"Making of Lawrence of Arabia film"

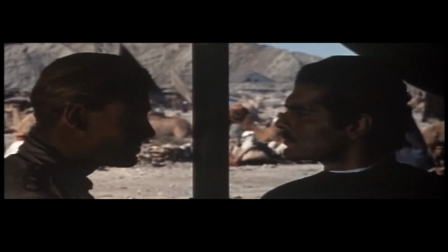That's right. The Nefud cannot be crossed. I'll cross it if you will.
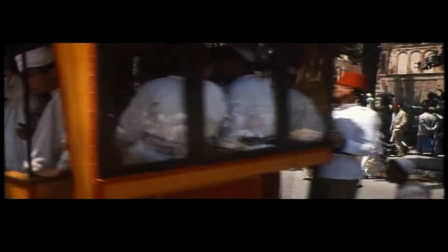The unit move to Spain. I am desperate about Aqaba. I have people out looking. Nothing has turned up. In the end, I said, I'm going to look myself.
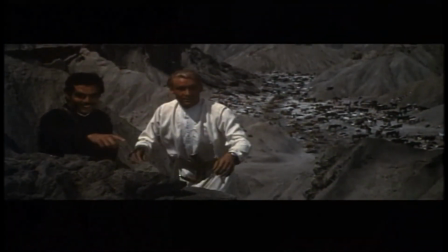And I'm going to start at Almeria. And I found this riverbed.
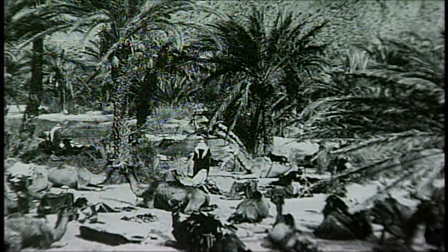And the whole point about Aqaba was the Turks expected an invasion from the sea. Because that's where the British always came. Lawrence had said, no, we don't go from the sea. we go across this impossible desert.
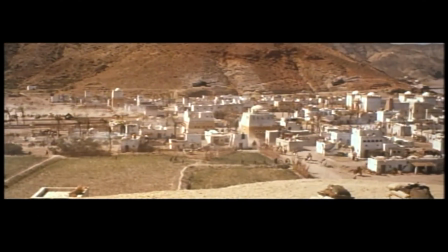And they attacked Aqaba from the land. And I could see in this riverbed the dust of the Arabs approaching.
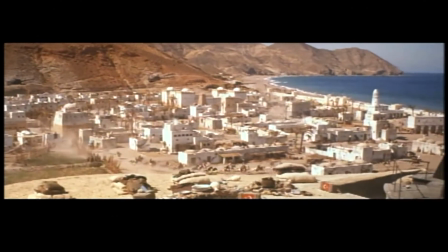I could see that one major shot from the distance through the Turkish camp,
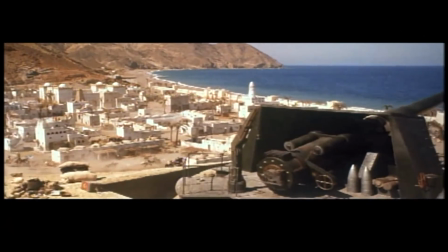through the town, and you had to finish looking at the sea with a gun just facing out.
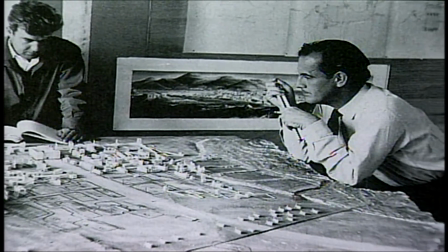Did a model, did a sketch. Got David down from Seville. He was shooting by this time, and he agrees absolutely. Look out here to this wonderful bay, this is the Bay of Aqaba.
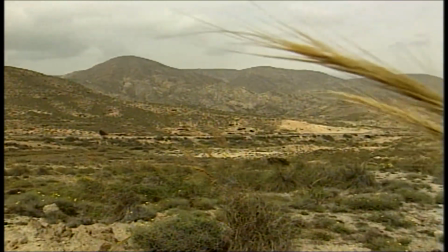This is where we built Aqaba after we'd moved out of it, the real one, because it was no good.
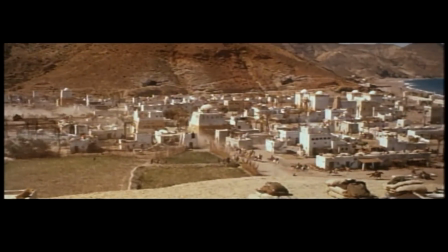When we were doing Llanes of Arabia we wanted something a bit more spectacular and we wanted an approach for our big charge,
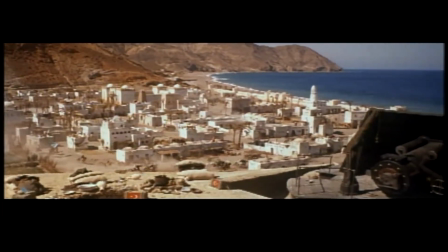a place to put our big cannons, a place to put the ships out at sea. This was a perfect location.
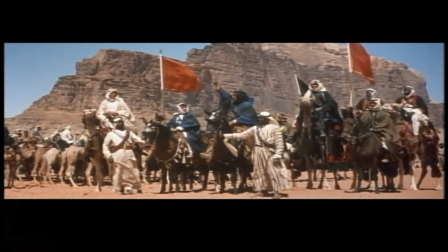May God, your agent, Aqaba!
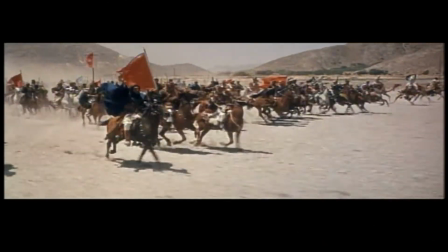What was stressful in doing this charge on Aqaba was the fact that Peter O'Toole and I were
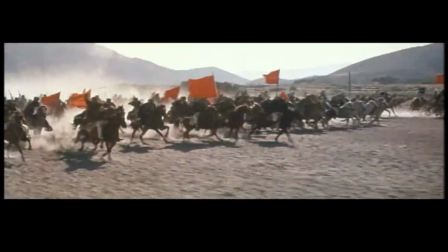galloping our camels in front of about a thousand extras on camels and horses.
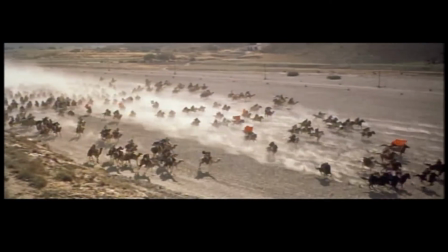And the dust came up under the feet of the horses and camels. You couldn't see anything below the knees of the camels.
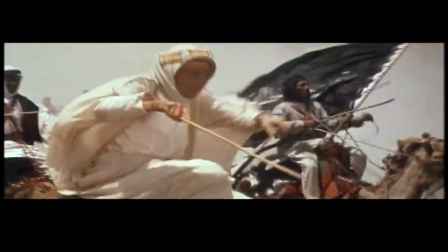So when we were galloping, it occurred to me that if we fall off,
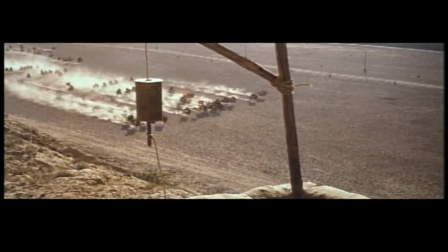the whole troop will pass on top of us and kill us. So I had the thought of tying myself to the saddle.
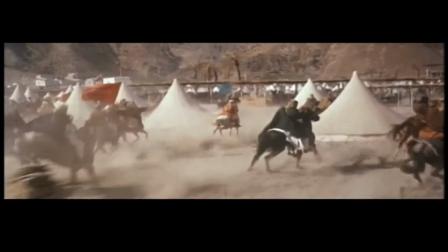I actually tied myself completely to the saddle of the camel so that I couldn't fall, whatever happened.
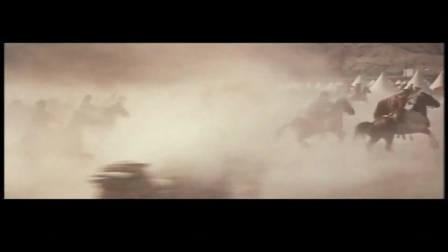And Pietratul actually fell one of the takes,
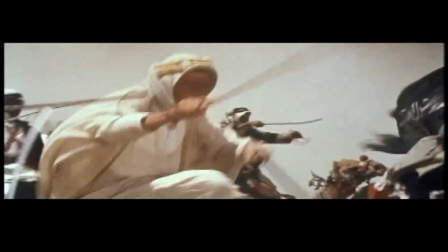but an extraordinary thing happened. and his camel stood on top of him and protected him. He planted his four legs around where Peter had fallen,
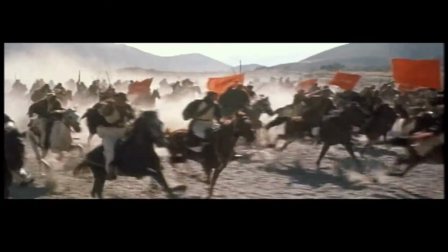and the whole cavalry passed, but they couldn't get to him because his camel was standing there. There's something mysterious about camels.
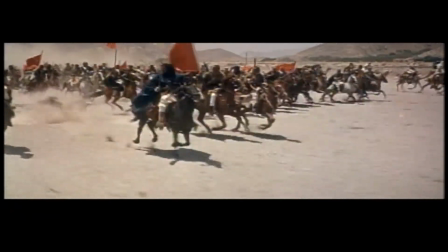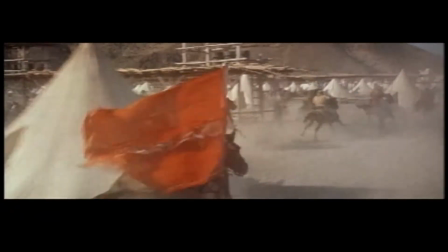I was terrified of that experience.
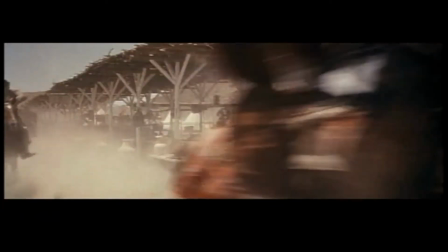One of the things that frightened me, really, was falling. not so much afraid of falling, that's bad enough. But the fact that these men were crazy, the Arabs are absolutely mad.
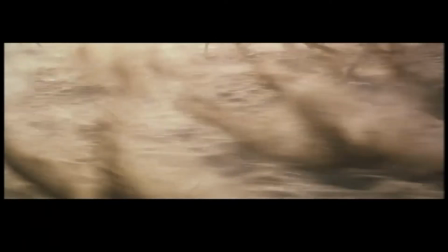And they all had sabers out for the attack.
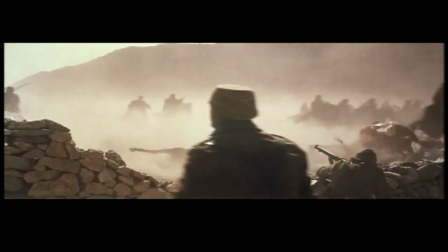And I thought, surely, I mean, one of these guys behind me is going to run me through with a saber.
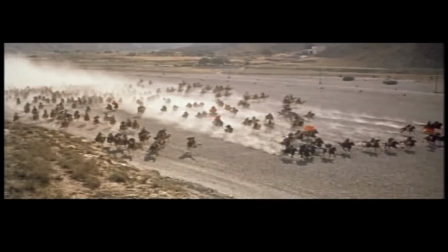I'm going to die in the middle of the desert. I didn't know that David had been very thoughtful and had put three of his best riders
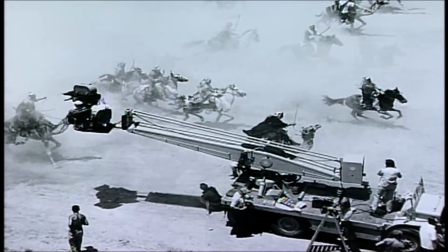behind me to keep the others. away from me he didn't tell me one at
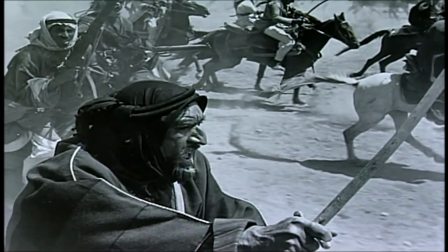ferocious looking fearful face rushing across a desert the wonderful
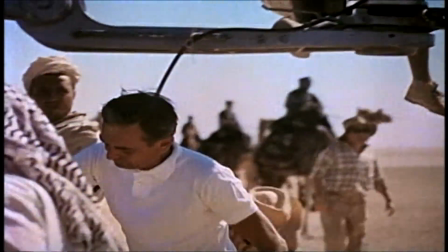thing when you have a director like David is he makes you work it makes you really work for him